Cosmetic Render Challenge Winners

this video was on its way to looking very very nice just some some aspects didn't just work so for concept i'm giving this a three
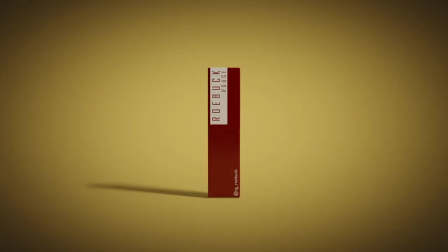(7:00)
i like what you are trying to do here the entire studio vibe i like some edits you made to the music but yeah some parts of it were
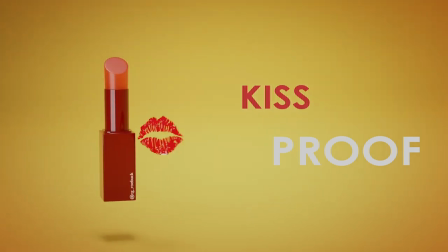(7:07)
just off like this yellow scene having yellow with red in the foreground having yellow as the background doesn't work in a lot of ways especially with this entire gradient lighting you have in the background didn't just didn't just work for me man this video could have been really really clean because the product is really nice i like the product design very clean white and red if i were you i would have pushed towards that white and red look so as regards animation i'm giving this a 3 also it's better than average uh i really like some parts i like the intro the way the camera
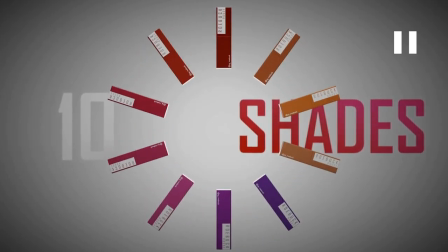(7:38)
just tilted i love that i also like this shot of the product just opening up in a circle what i would have done differently would have been to remove these two products here this and this so the product just circles around the shades right probably put the 10 out here or put the
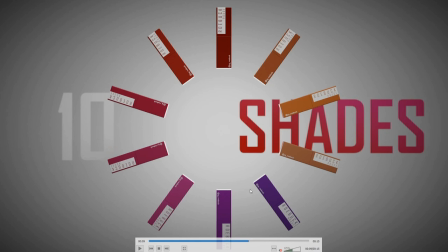(7:55)
10 in the center or something and then having the product go from here to here without covering the shades get what i'm saying so yeah
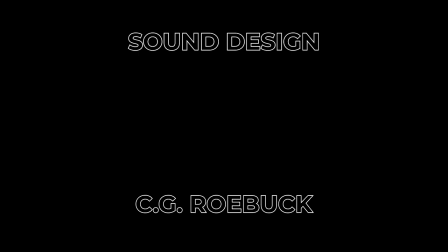(8:03)
i like some shots here but a lot of them are just all right for sound design i'm giving this a 3.5 because it wasn't bad it wasn't bad by any means a lot of the cuts were to the music and for sound effects i don't think you went heavy on it but but yeah i like the fact that the music worked and a lot of the cuts were working with the music marketability i'm giving this a three because uh
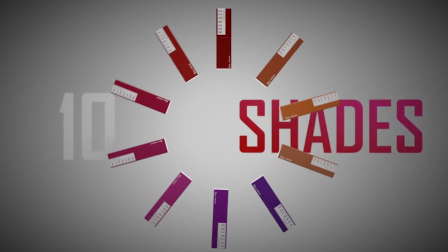(8:25)
for the most part you showed us a 10 shade and i love that i love that showed us the 10 available shades which is basically usually the selling point i've worked on a lot of lipstick products here for my clients so i know that the shades are usually the most important thing they have like one or two or three shades that they really really love and then the rest they want to show it off to the world so i like that you did that here
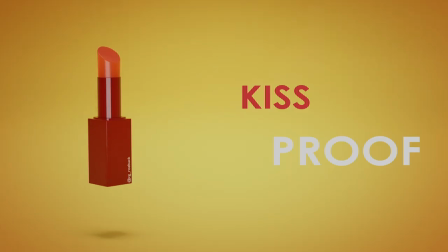(8:44)
but i think that was basically it apart from the the kiss proof joke thank you very much for participating in
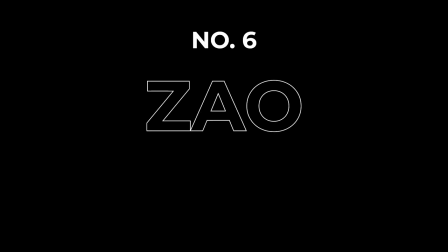(8:49)
the challenge i would love to see you in the next one number six on our list is zao elpis i hope i'm not butchering this name let's take a look
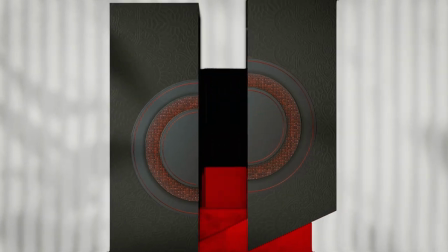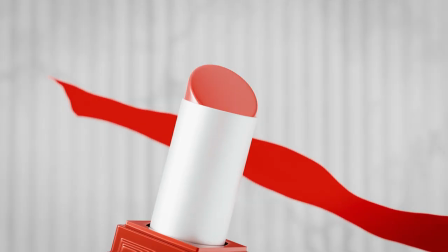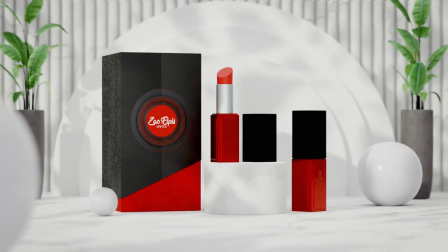yeah i really like this video yeah i like a lot about this video uh especially the environment design you spend some
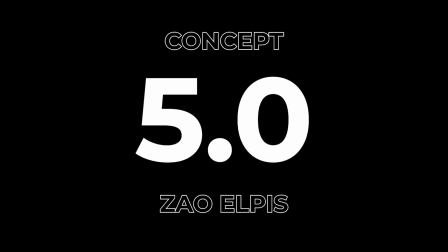(9:19)
time making the environment look good so for concept i'm giving this a five straight away i really like i really like that you took your time in a lot of things man
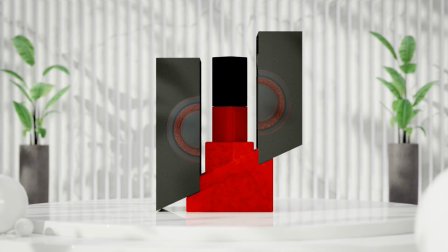(9:27)
like the packaging come on the way the logo peeled off super nice the way the packaging worked and the product just came out i also like that for animation i'm going to give this a four it was pretty nice animation going in here uh there was not a lot of animation happening right
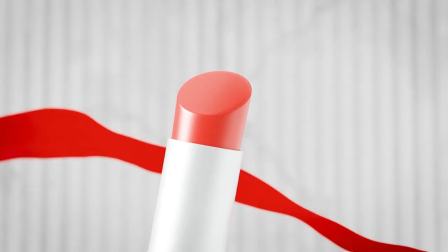(9:43)
apart from camera movement but where animation happened it was all right and everything just looks cool looks sharp looks nice i like it i like the music i like the music uh does it work for a beauty product i don't know but i like the music uh yeah for sound design i'm giving this a 3 and for marketability i'm going to give this a 2.5 this was a really cool render right this was good as a render probably not as a an actual product launch video but yeah for marketability i'm giving it a 2.5 i didn't even see any different colors i don't i don't think there are different colors for this specific product it seems like it's just the red which is nice that might just be the thing that they are launching but i don't know any beauty brands that launch with just one color yeah so he didn't really tell us what's cool about the product but the actual video looks cool so 2.5 for that thank you so much for participating in this challenge and i'd love to see you in the next one now we are in the top five guys it's about to get very interesting at number five we have path javeri